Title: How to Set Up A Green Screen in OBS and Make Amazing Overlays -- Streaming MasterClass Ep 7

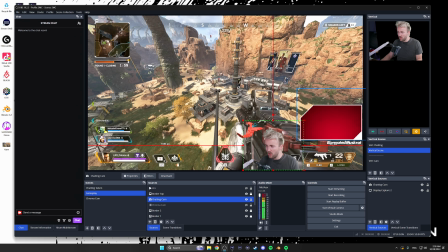It looks like it's just this corner, but it's also this entire bottom here. That way when I place myself in here, I'm going to be behind this layer. That way I'm behind the bottom half, but I'm in front of the top half up here.
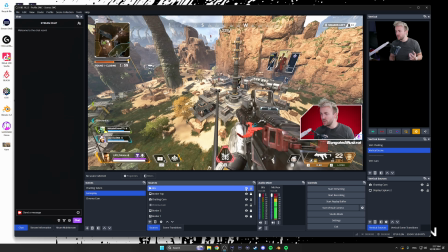Then I added a little animated graphic that I thought would be neat to show my most recent event, most recent donation or bit. So if someone subscribes, this would change to a little star thing. I'd probably use something like Atom to automate that. This would be the person who donated it. Just a simple little overlay thing. but the kicker that I think really sells this is adding a drop shadow behind me.
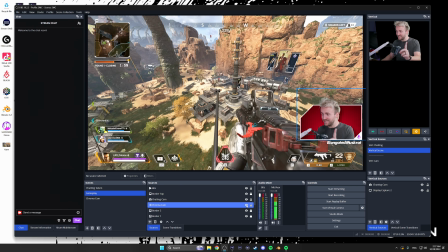That I think is the main detail that makes this look really cool. Now a drop shadow is not something you can normally do inside of OBS so I had to get a little bit creative here.
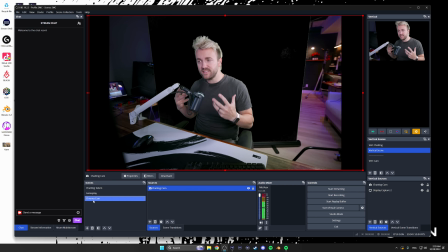Now there are a couple ways to do this but the way I did it is I added a separate scene down here with just the camera in it so I could have a second instance of my camera that I could put different effects on it. Of course I green screened out the background like I did before and then I brought it into here
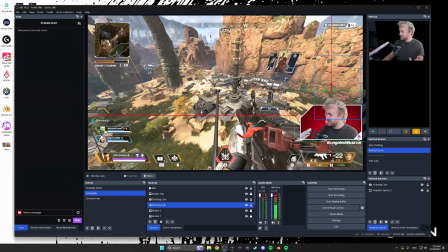and I dragged it you can see I dragged it behind myself so I've got two of myself going right now and then
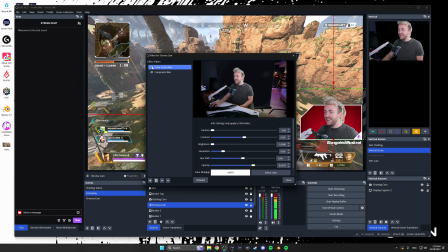in the filters in here I added color correction to make it black I just dragged down the gamma and the brightness and then I added some composite blur and that is a third-party plugin I'll link to it down below if you want to do this effect yourself you will need to install composite blur but by adding that little bit of a blur it makes
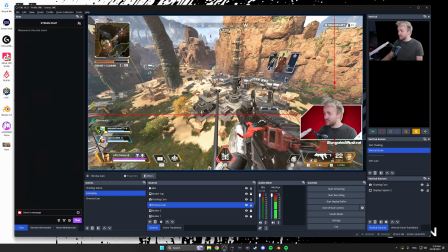it look like a shadow and then i just like i did before i just crop it in to make sure you don't see anything else that's in there crop out anything else so it's just the shadow of me and the microphone and everything else that's on the scene and i got this nice
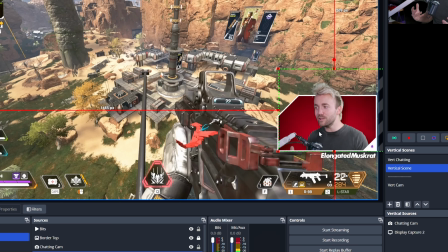drop shadow behind me i got some depth to it so it really looks like i'm popping off this background i got this 3d effect happening right now it's really cool i'd encourage you guys if you want to do this effect to make kind of your own overlay like this but i know that can take some time it's creativity so in the meantime if you want to use this one i will put the files to what i did here
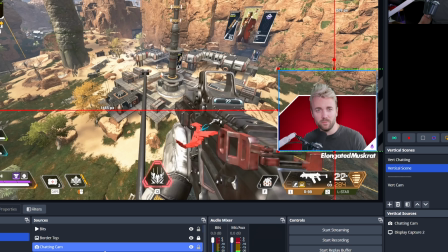it'll be a google drive link or something in the description below you can download these for yourself and you can use them because the background color is
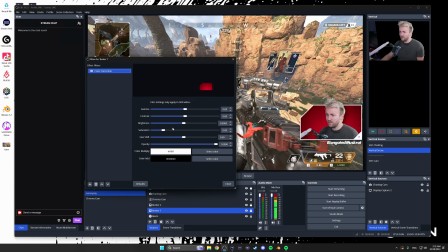its own color you should theoretically just be able to oh there we go look at that Just use the hue shift in color correction on it. Make it whatever color you want. I didn't even realize that until I was doing this right now. Oh, I like that teal. That was an accident. It's not even teal, it's like aquamarine.
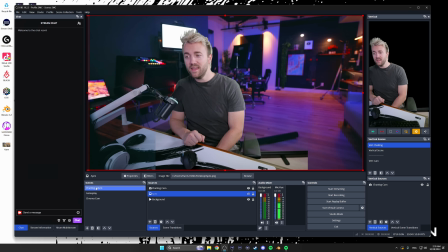But the last thing I need to show you is how to get a scene like this for your gameplay while still having a scene like this for your chatting scene that looks like it's not green screened, or at least it would if I did it properly. And the answer, if you haven't figured it out, is actually pretty simple. All you have to do is take some footage or a picture of your background.
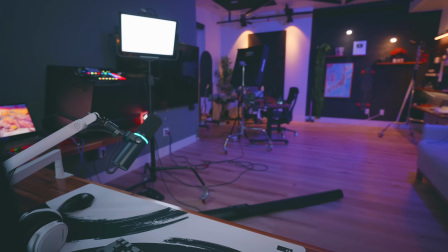Footage is going to look a little bit more realistic. and throw it behind your green screen.
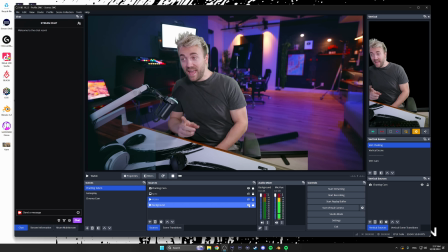Make sure the camera angle is the exact same as your normal camera angle. And big one is make sure the focus is also the same.
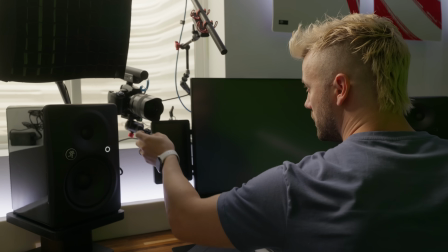When I took this, I sat in front of it where I normally sit, I properly focused the camera and then I stepped out of the frame so you get the exact background blur that you'd be looking for.
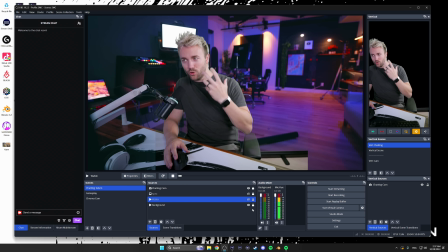Sometimes if you put it on autofocus, it'll just focus on the background. So then you're in focus, but also the background's in focus and that's not what we want here.
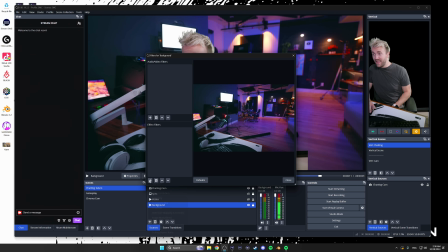In fact, a little secret if you want, You can also add extra background blur if you don't have a super fancy lens. Throw a little bit more blur on there. And you get a real fancy looking lens.
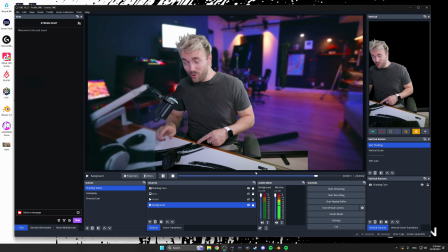But be careful to make sure your desk is not in your main shot there. And also that you don't go overboard because then it looks fake. But this not only allows you to have both green screen and non-green screen effects. This means that all you have to do is have your room clean for when you take the shot.